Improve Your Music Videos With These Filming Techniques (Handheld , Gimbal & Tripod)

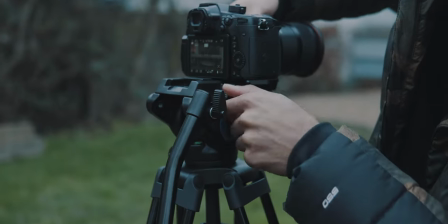(0:00)
Yo what's good YouTube it's your boy Drippy and in today's video I'm gonna go through some shooting techniques so we all know what handheld
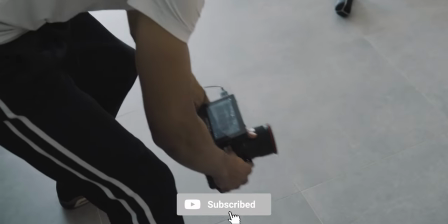(0:05)
filming is at one point in our life we all just picked up a camera I just walked around and filmed some stuff one of the main techniques I use
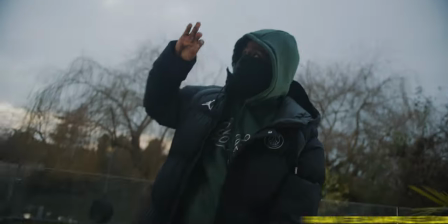(0:11)
when shooting handheld is following the artist's movement if I see their hands moving one way I might shift the camera with the hands another
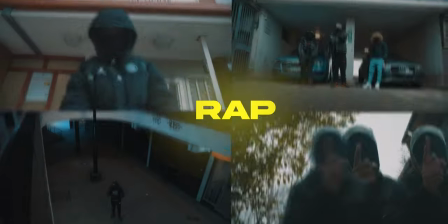(0:17)
way of creating nice interesting dynamic shots so what I like to do when I shoot rap music videos I normally go for a lower angle so what I do
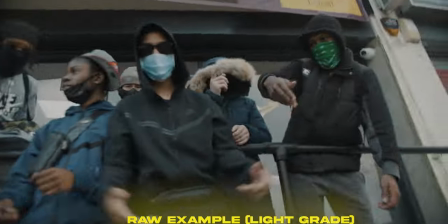(0:24)
is I tilt the camera off at a 45 degree angle helps them look Larger than life and that's what our angle helps us to catch one that
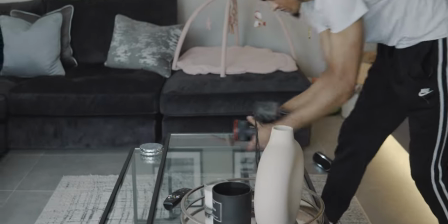(0:30)
I've done recently every time I'm hearing a sound effect in the song and twisting the camera and then twisting it back to match the beat I'll
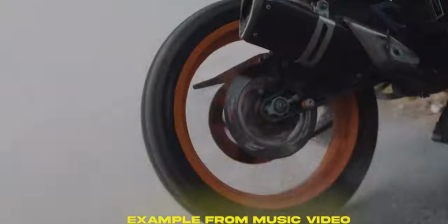(0:36)
show you example now So it makes sense the kind of technique and the skill set with shoe and handheld is endless So the next thing I'm going to talk about is using a gimbal So one of the techniques I like to use the gimbal is to push in and out and the pushing
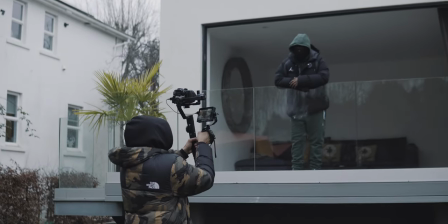(0:47)
is actually a really great way To start a music video so before the beat drops or the first line drops take a couple steps back when
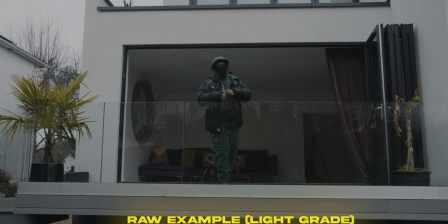(0:53)
the beats drops you're running into the action and the artist starts rapping so one way i like to mix up i like to push in and then
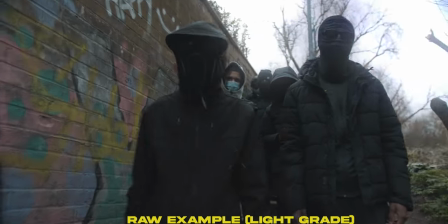(0:58)
pan at the same time and as i'm pushing out i'm panning in another direction as the song tempo changes and the lyrics kind of change you can kind of decide where you want to come in and out of the camera another way i like to use my gimbal is by getting those low
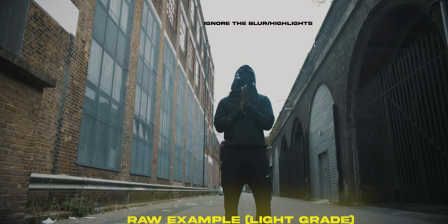(1:10)
shots and i call this the slingshot i'm able to pan the camera up and help really establish the artist another great thing you can do with
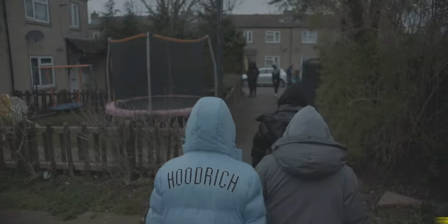(1:16)
a gimbal is hold it up high and then i use the pan button on my gimbal to pan down so the camera's looking down at the artist
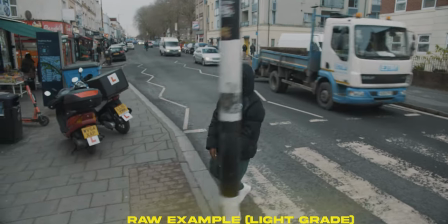(1:21)
it really helps change up the music video because you're bringing in a new perspective putting your camera on the car mount so just imagine you're putting a
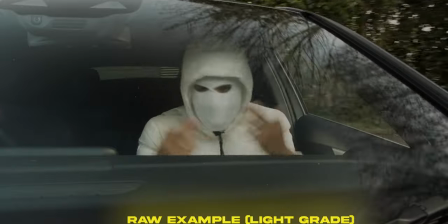(1:28)
camera on the tripod but it's stuck to the car it's basically the same now for safety i normally find like a real secure place or even
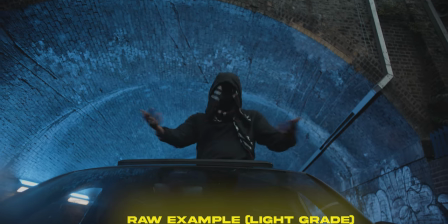(1:34)
like a car park i can just get the artist driving around rapping and it's just another great way of changing up the pace of the music video i see a lot of people talking about car mounts but the one thing i don't think they talk about in regards to having a car mount and actually shooting through glass it's having a cross polarization filter actually shooting through the glass might be a problem because there's going to be reflections
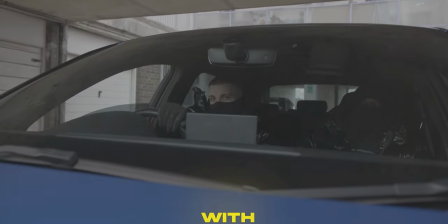(1:53)
but a cross polarization filter actually helps eliminate that by cutting out the light to the glass so your camera is able to see right through it here are
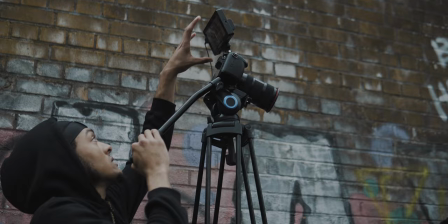(1:59)
some of my favorite tripod techniques that i use i'm really a fan of taking the tripod up to its tallest point staring down at artists and getting artists to wrap down to the camera i feel like it's just another great still static shot that you can take advantage of in post by adding the zoom ins and zoom outs it's been a really short video i wasn't actually going to put out a video i want to drop a video until i eventually dropped these effect tutorial videos and once again make sure to follow me on instagram at drippy visuals underscore just to keep up to date of what i'm doing don't forget to join the discord of filmmakers cinematographers videographers where we can all just talk and share our works i hope this video has been informative it's been your boy drippy